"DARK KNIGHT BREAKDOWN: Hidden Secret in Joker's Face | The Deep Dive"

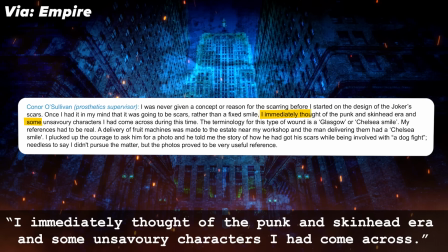7:29 The Glasgow smile was formed by three pieces of stamped silicone prosthetic supervisor connor sullivan told empire that he thought back to the punk and skinhead
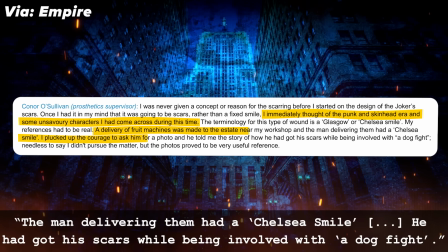7:36 era when gang members would have scarred faces like this and he thought about a specific memory when a delivery of fruit machines was made near his workshop and
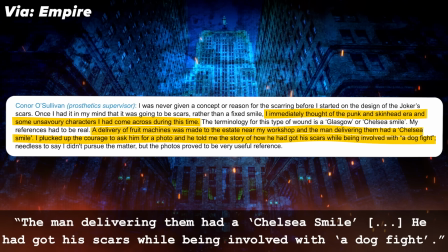7:43 that delivery man had a glasgow smile also known as a chelsea smile and he said that he got that from what he called a dog fight and the prosthetic
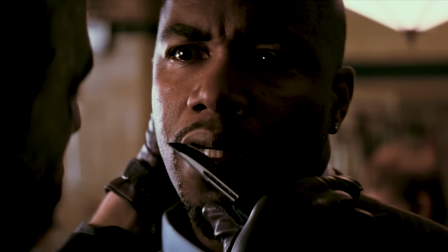7:49 supervisor didn't ask any further questions so the origin of this joker scars of course remains a mystery but just that he has them frightens
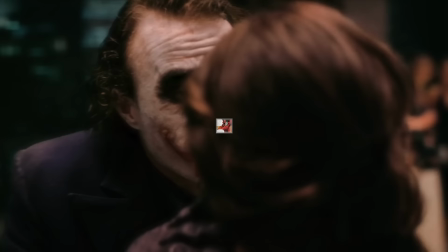7:55 the criminal establishment of gotham because this new guy can tolerate more pain than they can nolan deliberately chose not to define the backstory as a
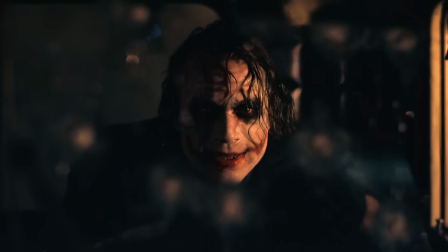8:01 nod to the joker's multiple choice backstory in the killing joke but also to avoid humanizing him because he's not meant to be seen as a character as he
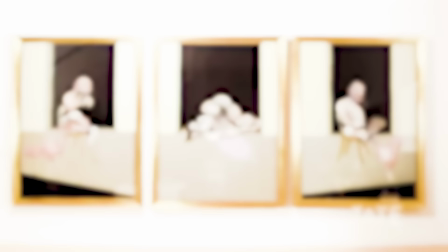8:08 is really just a force of chaos opposing the order that batman represents nolan was obsessed with the paintings of francis bacon and he wanted to find a way to
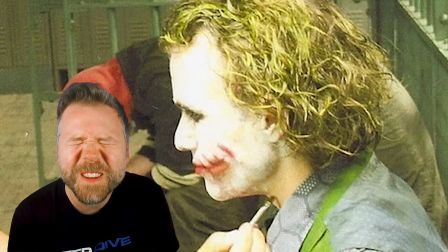8:16 translate that to ledger's face makeup artist john caglioni jr expressed that through the joker's makeup instructing ledger to scrunch up his face and form
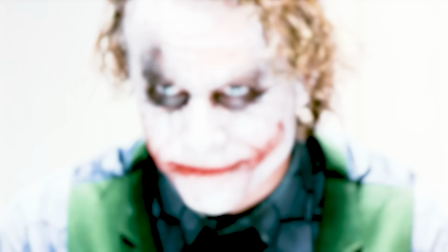8:24 a wide smile to form creases in his face and all these textures that would make the makeup look cracked when he relaxed his face.
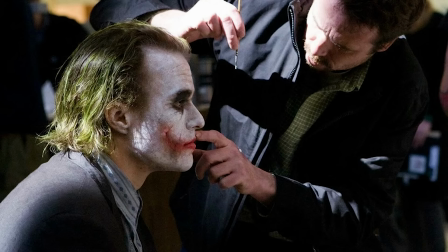8:31 That means to get into character, every morning Ledger had to hold this angry face and this really wide smile as the makeup was applied over the course of an hour.
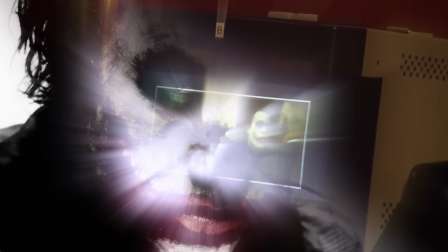8:39 Imagine what that would do to your emotional state. Now Ledger would smear the makeup on his own face for the first camera test so they could see what it would look like if the Joker had applied it himself.
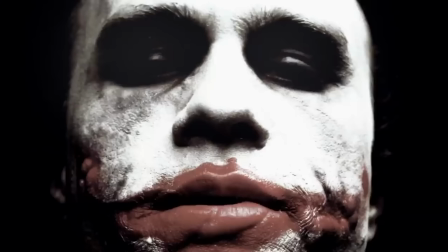8:47 And then after that point, they would do their best to recreate it every day. Though Ledger would always apply the red lipstick.
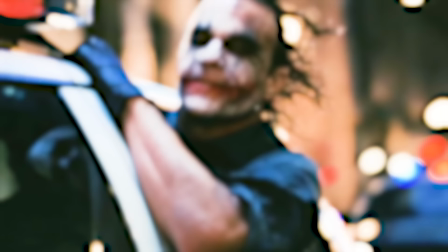8:52 And since his bottom lip was all prosthetic, he developed this tip of constantly licking it, giving him the appearance of a dog throughout the film. You can even see early interviews Ledger did for the film where he instinctively goes back to this tick when he talks about the prosthetics.
Your makeup was incredible. What was that experience like, playing the Joker? It was awesome.
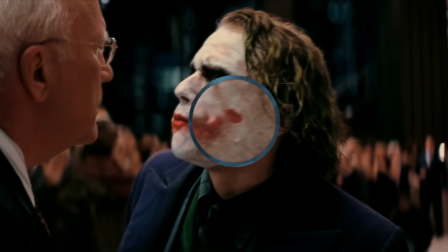9:09 Yeah, it was the most fun I've had playing a character, hands down.
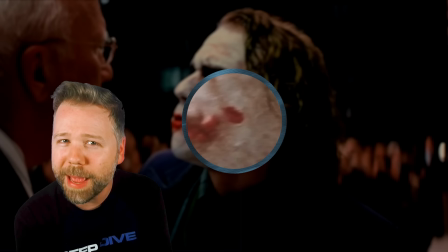9:13 And I always notice this little splotch of red on the far right of his smile, which is separated by just a bit of white, which gives it the effect that that part of the scar is actively bleeding through the makeup.
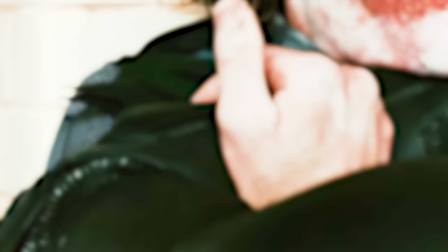9:23 And yes, throughout the film, you can always see white paint on the Joker's fingers and under his fingernails in every scene from where he would have applied his own makeup.
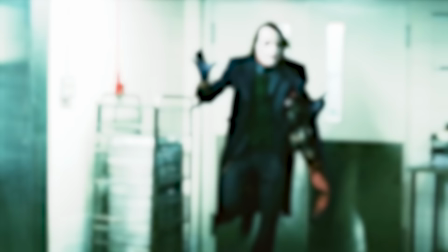9:30 And to me, that gives a completely different context to the slight alterations to the Joker's makeup scene to scene and how much preparation he put into each step of his plan, what he was doing when we didn't see him and really what that tells us about him. And I'm gonna be coming back to that throughout this analysis.
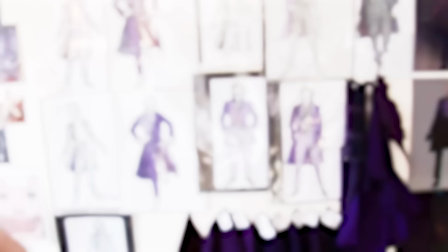9:43 And yes, we cannot overlook Ledger's brilliant performance as the Joker, his costume being inspired by Iggy Pop and Adam Ant,
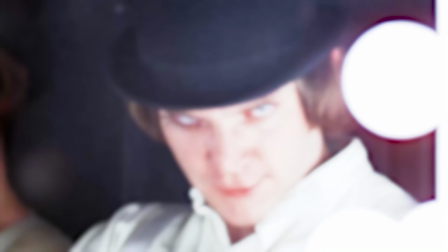9:49 his vibe a bit of Alex from Stanley Kubrick's A Clockwork Orange, his voice a bit of Tom Waits.
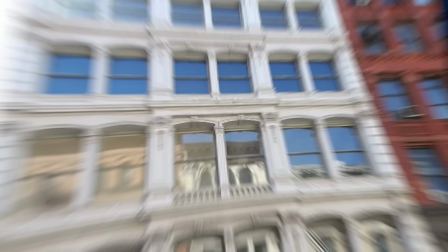9:54 I feel like I'm at my grandmother's.
But this was a singular psychology that Ledger formed by holing up alone in a hotel room for a month.
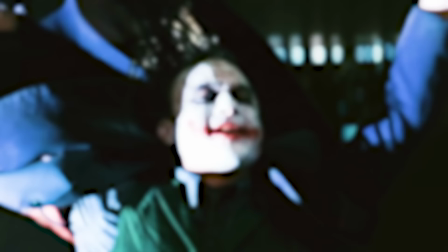10:03 And many believe he paid a price for this role because Ledger did die from an accidental overdose in January 2008.
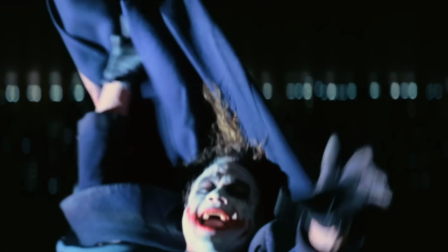10:08 And this film coming out after his death just gave his performance an eternal spooky spectral quality.
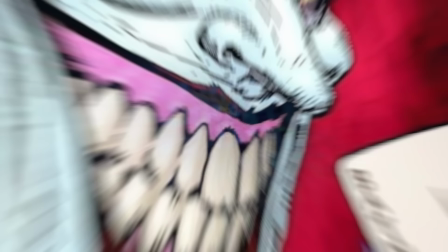10:13 So the Joker guns down the bus driver without looking.
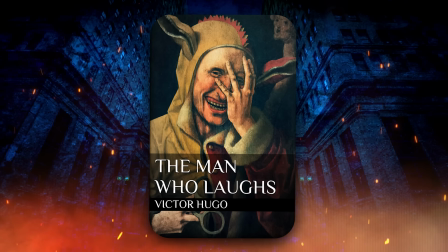10:16 As the Joker was described in The Man Who Laughs graphic novel. quote he didn't even look at them like killing them wasn't even important now that title the man who
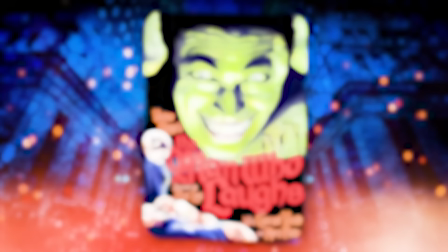10:23 laughs comes from victor hugo's novel in a 1928 film adaptation with a character who has a similarly forced smile and the joker using
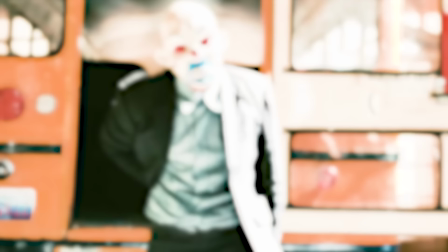10:30 a school bus to mow down a perfectly positioned thief and then driving that bus back into traffic of other school buses yeah it's all a bit silly
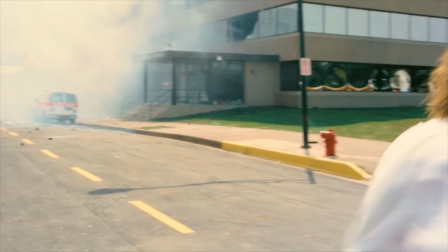10:37 inconvenient but the theatricality works for a character like the joker and it's important because nolan mixes in the sounds of kids on the other buses to
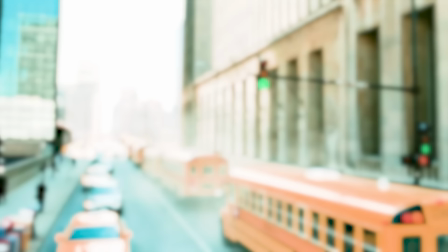10:44 make us worried about this madman just slipping in with all of our kids. He begins as a face in the crowd and he resumes his starting position as one of us.
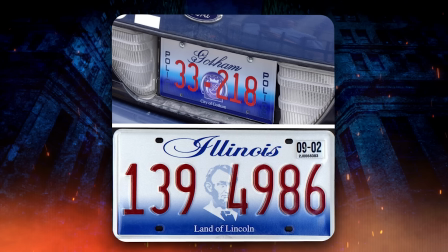10:51 And yes, the film's production crew designed the Gotham license plates to look like Illinois license plates so that the Chicago cars in the background would blend in.
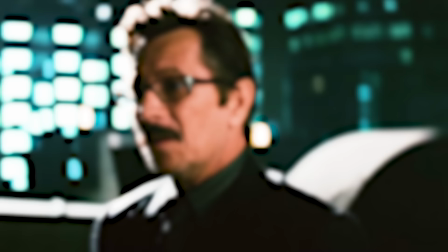10:57 Again, a kind of Easter egg, but really just one design to not take us out of the moment.
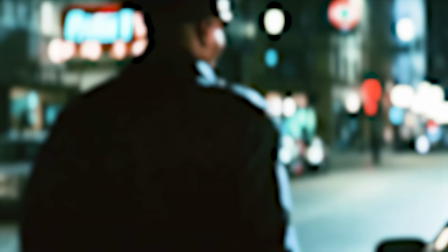11:01 Now that night, Jim Gordon lights up the Bat-Signal and he tells Ramirez that he does this just to remind criminals that Batman might be out there.
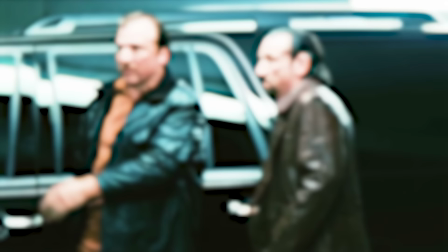11:06 So as far as he knows, no active crimes are being committed. This is just a preventative fear tactic, but Gordon is actively making the criminal class more paranoid and more desperate.
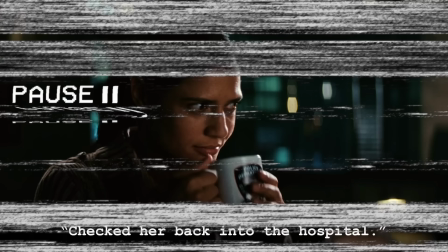11:15 Ramirez hands him a coffee.
I thought you had to go look after your mother, detective. I chucked you back into the hospital.
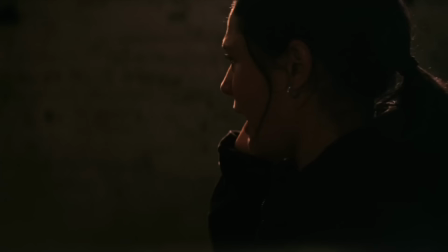11:21 Yeah, we get this line early to establish Ramirez as vulnerable. Really, this movie's whole second half hinges on Ramirez's decision to kidnap Harvey Dent.
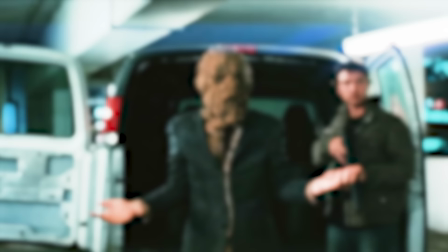11:29 In every scene she's in, she drops little clues that she's going to turn on us.